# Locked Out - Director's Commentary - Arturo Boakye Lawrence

The short film begins with an explanation of what agoraphobia is, to give the audience a better understanding as to why the main character may act the way he does throughout the film.
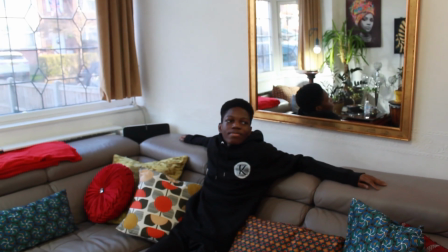0:16 The short film then starts off with the character sitting on the sofa with a mid-shot,
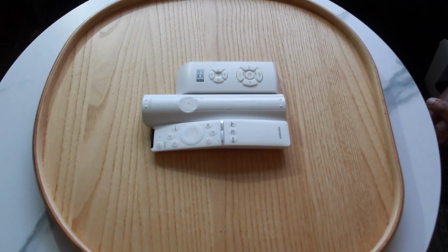0:21 as he's then distressed by the fact that remote controls in front of him are not in the order or fashion he would want it in. To convey his distress towards the audience,
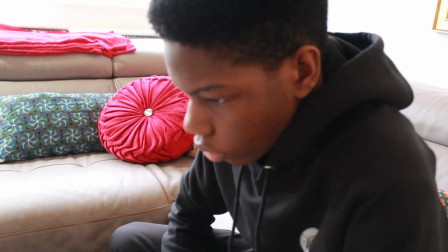0:30 is multiple cross-cuts of close-ups of the character's face and remote controls on the desk.
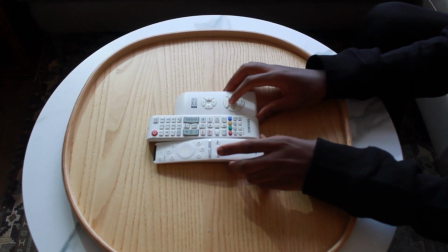0:39 I did this because people with agoraphobia can sometimes exhibit OCD-like behaviours.
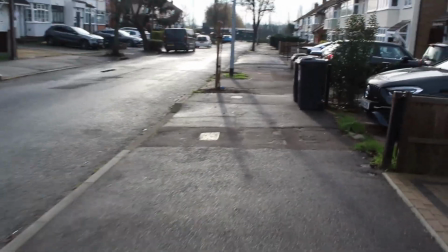0:45 The camera then cuts to a POV shot of someone walking towards the house that the main character is currently in.
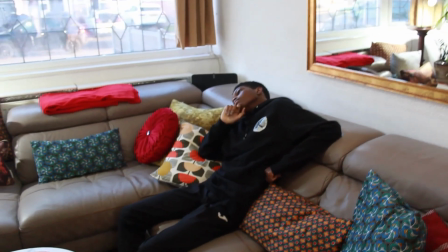0:52 I added this scene to bring a sense of mystery towards the audience, to make them wonder who is the POV that we are currently seeing.
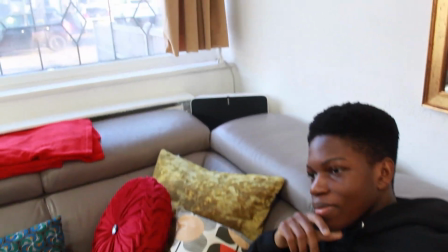1:01 The camera then cuts back to the main character sitting in the sitting room and deciding to play some music.
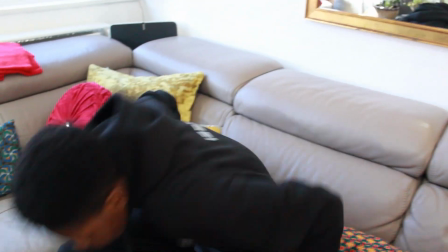1:07 And as the camera focuses in on the speaker behind the sofa, non-diegetic music starts playing that the main character starts dancing to.
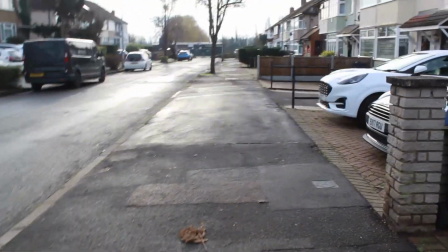1:15 When this happens, it then cross-cuts back to the POV of the person walking towards the main character's house,
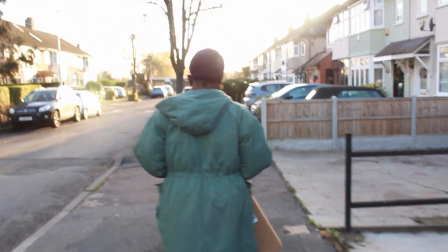1:24 and then that shot cuts into a tracking shot of the delivery person, and we can fully see them
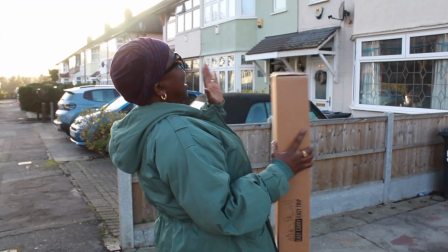1:33 walking towards the window of the sitting room that the main character is currently in.
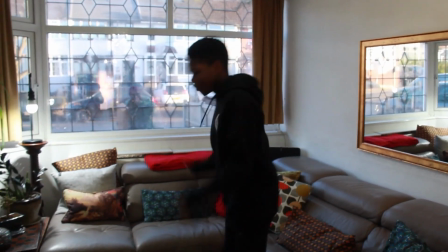1:44 The camera then cuts to a shot from the inside
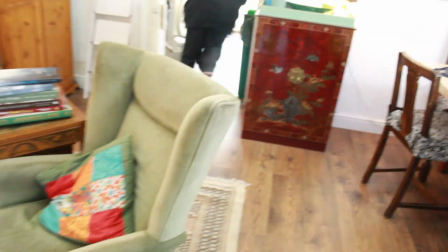1:50 of the house in the sitting room through the window, and we can see the delivery person walking towards the door.
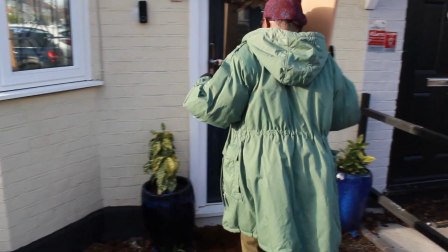1:56 It then cuts again to a mid-shot behind the delivery person.
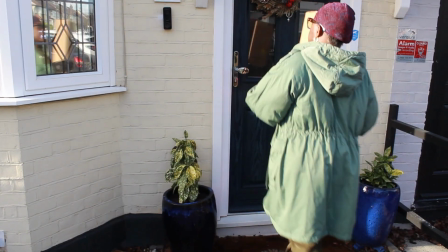2:04 As the delivery person rings the doorbell,
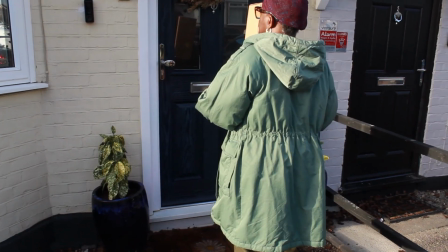2:07 non-diegetic, ominous, very slow, daunting music starts playing in the background.
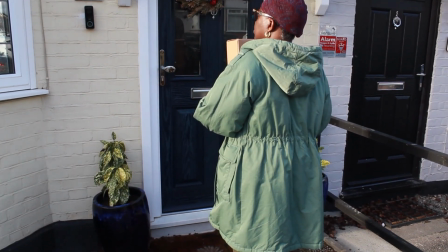2:14 This is to symbolize the fact that this package is the root of all of the main character's problems,
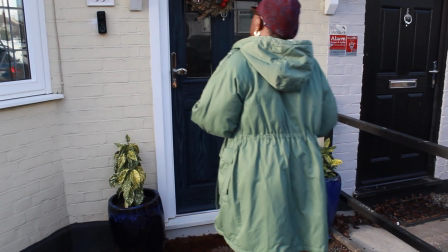2:21 and it being introduced into the plot is supposed to feel like a bad thing.
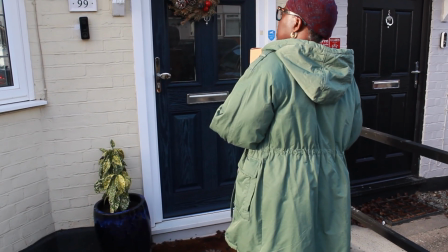2:25 It then cuts back to the main character trying to get from the kitchen
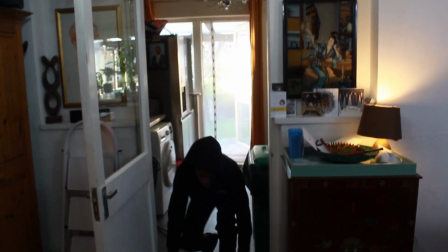2:31 to the front door without being seen much.
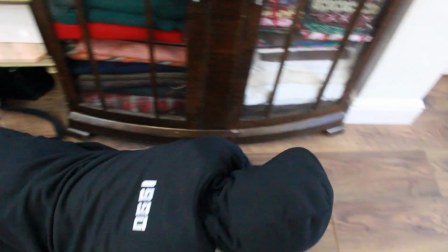2:36 This consists of a tracking shot that continuously follows him as he makes his way to the door.
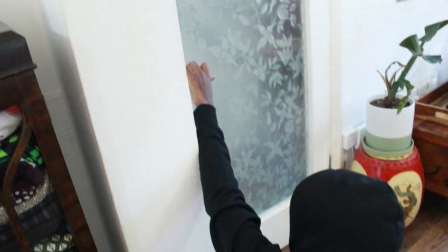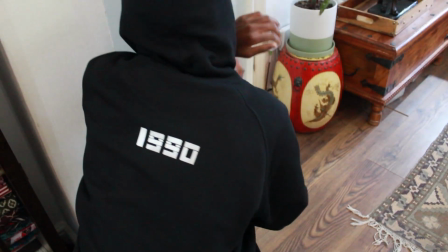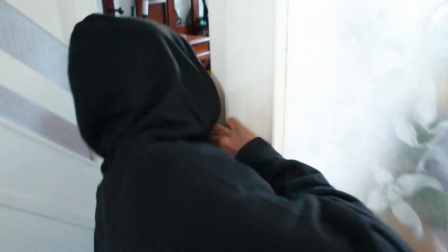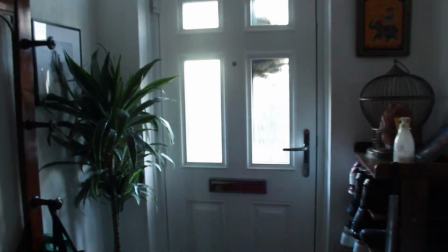2:58 After this, it then zooms in to the glass of the door, depicting the delivery person still being outside.
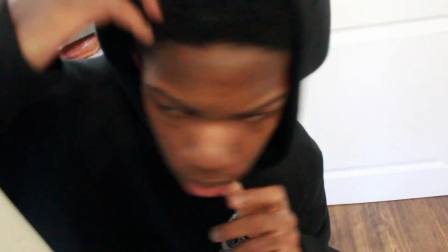3:05 It then cuts to a close-up shot of the main character trying to figure out what to do.
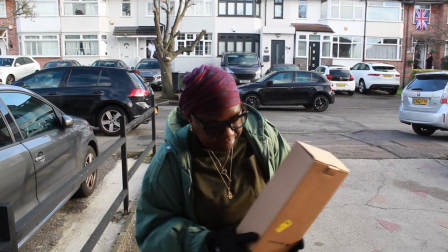3:12 The camera then cuts to an object POV shot of the delivery person through the perspective of the door.
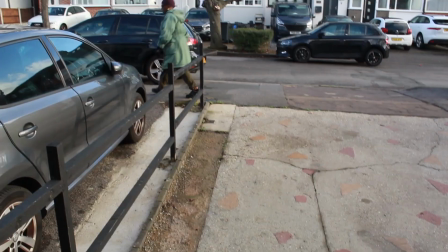3:21 After the delivery person leaves, the camera then follows and pans over as the delivery person goes out of frame.
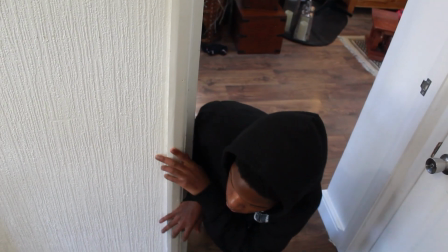3:28 The camera then cuts back to the main character as he makes his way towards the door.
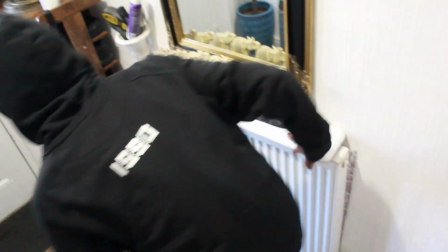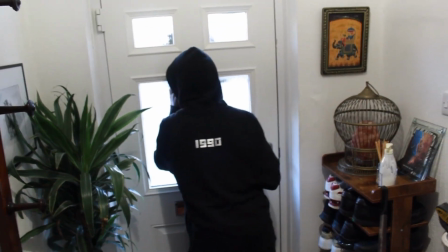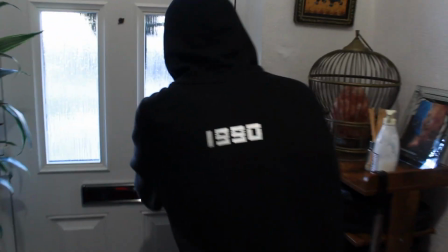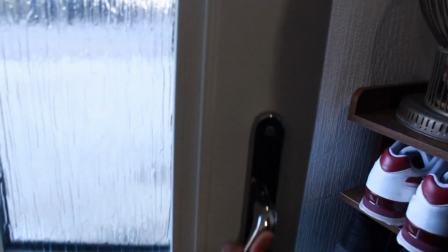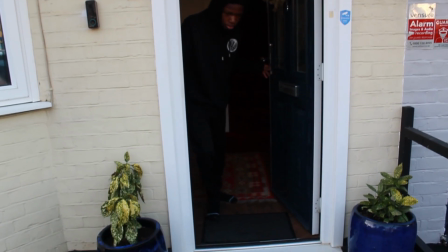3:58 As the main character opens the door, the camera then cuts to being outside, looking at the main character, opening the door and seeing the package.